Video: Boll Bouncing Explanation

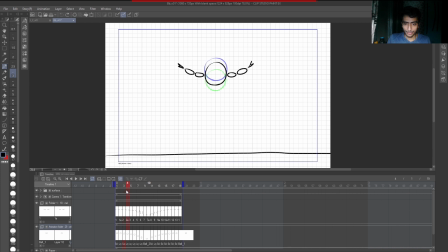Yeah, so as you can see, frame by frame, how I reacted, how I seen it, much every time. First time, I have done it like this, and I thought after this frame,
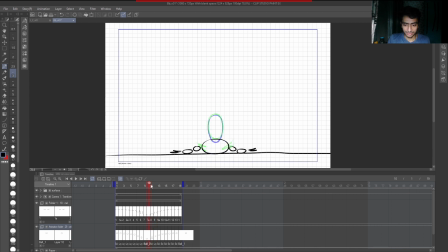it will going to be inside. What I thought, then it will go come up. So then I started realizing this is not working actually. Not It was working but not looking that much attractive to me.
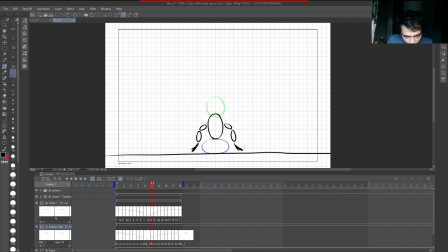So then I created outer side because it has a 3 part. So I just yeah, there you go. So this, see, I gave the hold to my ball,
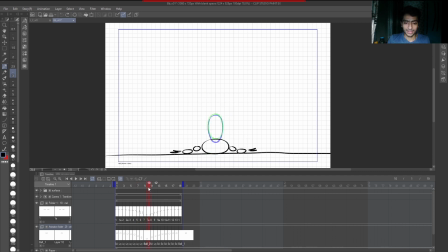but my hand is still moving. It's giving a nice impact, don't you see? Yeah, you can see. Yes, there you go. So how you have to create like this.
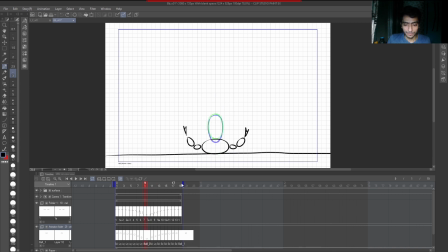So beforely I just explained you, let me explain once again. This is a ball bouncing down. If it's going down, yeah, it's okay. The distance will be like this.
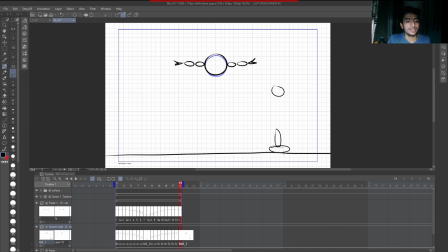After repelling, after reaching ground, it will take some millisecond or some time to react. That's why I just gave few 2 frames to just notice.
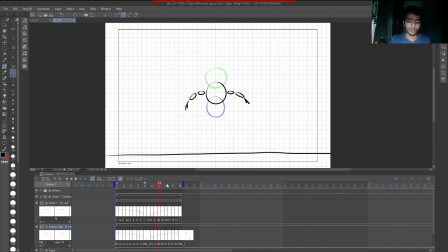Yes, ball is, and it should look attractive also for me. Okay, so after going up, it will definitely going to go more up
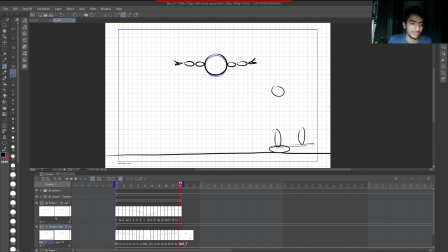like this. See the distance. It will always going to be like this only. But it this is a cycle, so that's why I'm creating the cycle over here.
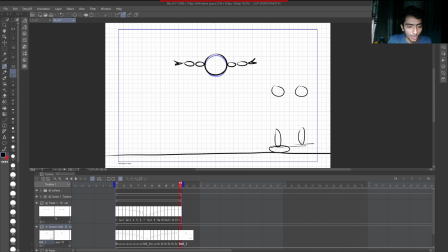Yeah, circle over here. So while it's going down, it will be like stops. It will stops here. The speed going to be decreased because of gravity.
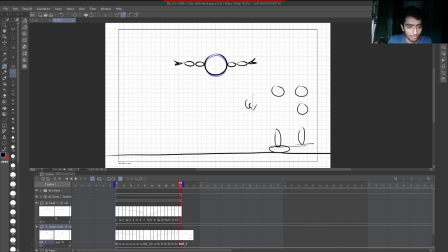You can see. So after this, the speed will be going to decrease, then decrease, then decrease, then decrease, then decrease. Yeah.
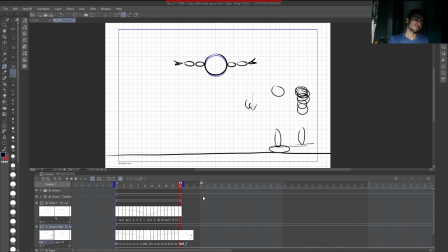So here you see, you find the speed will going to be slow. Yes. Let me erase all this stuff.
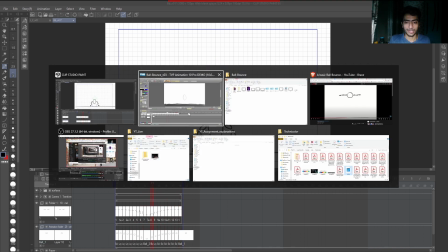So let me show you the final video that will be more preferable.
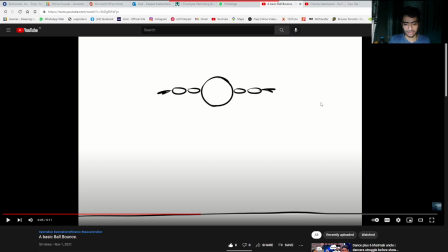You can see it here only. Then I add music because I like, see, yeah, well, I thought it will be much interesting in that.
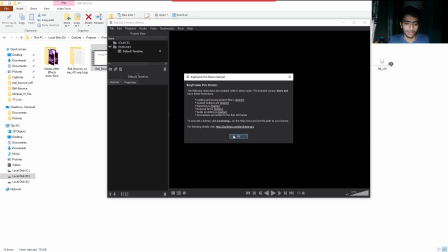And I use Keyframe Pro for my play blast because it's very easy.
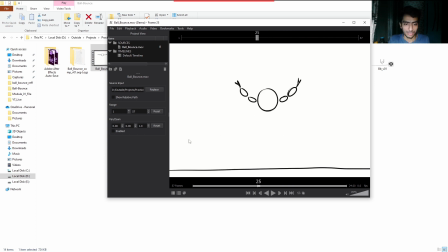You can scroll it like this and this, how it's So guys, you can see how it's reacting.
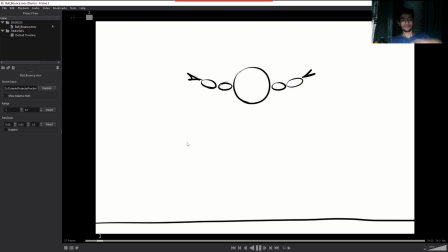It's going down, up, going down and up, going down and up, down, down, up. So this should be always, this kind of animation is always look like a attractive.
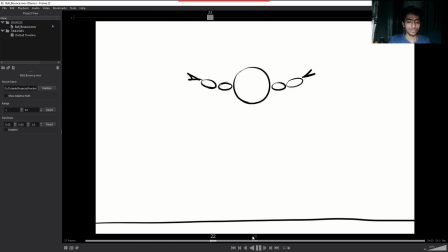So you should always see to your shot how is working. It's working good or not. So for this, I already told you I have worked a month.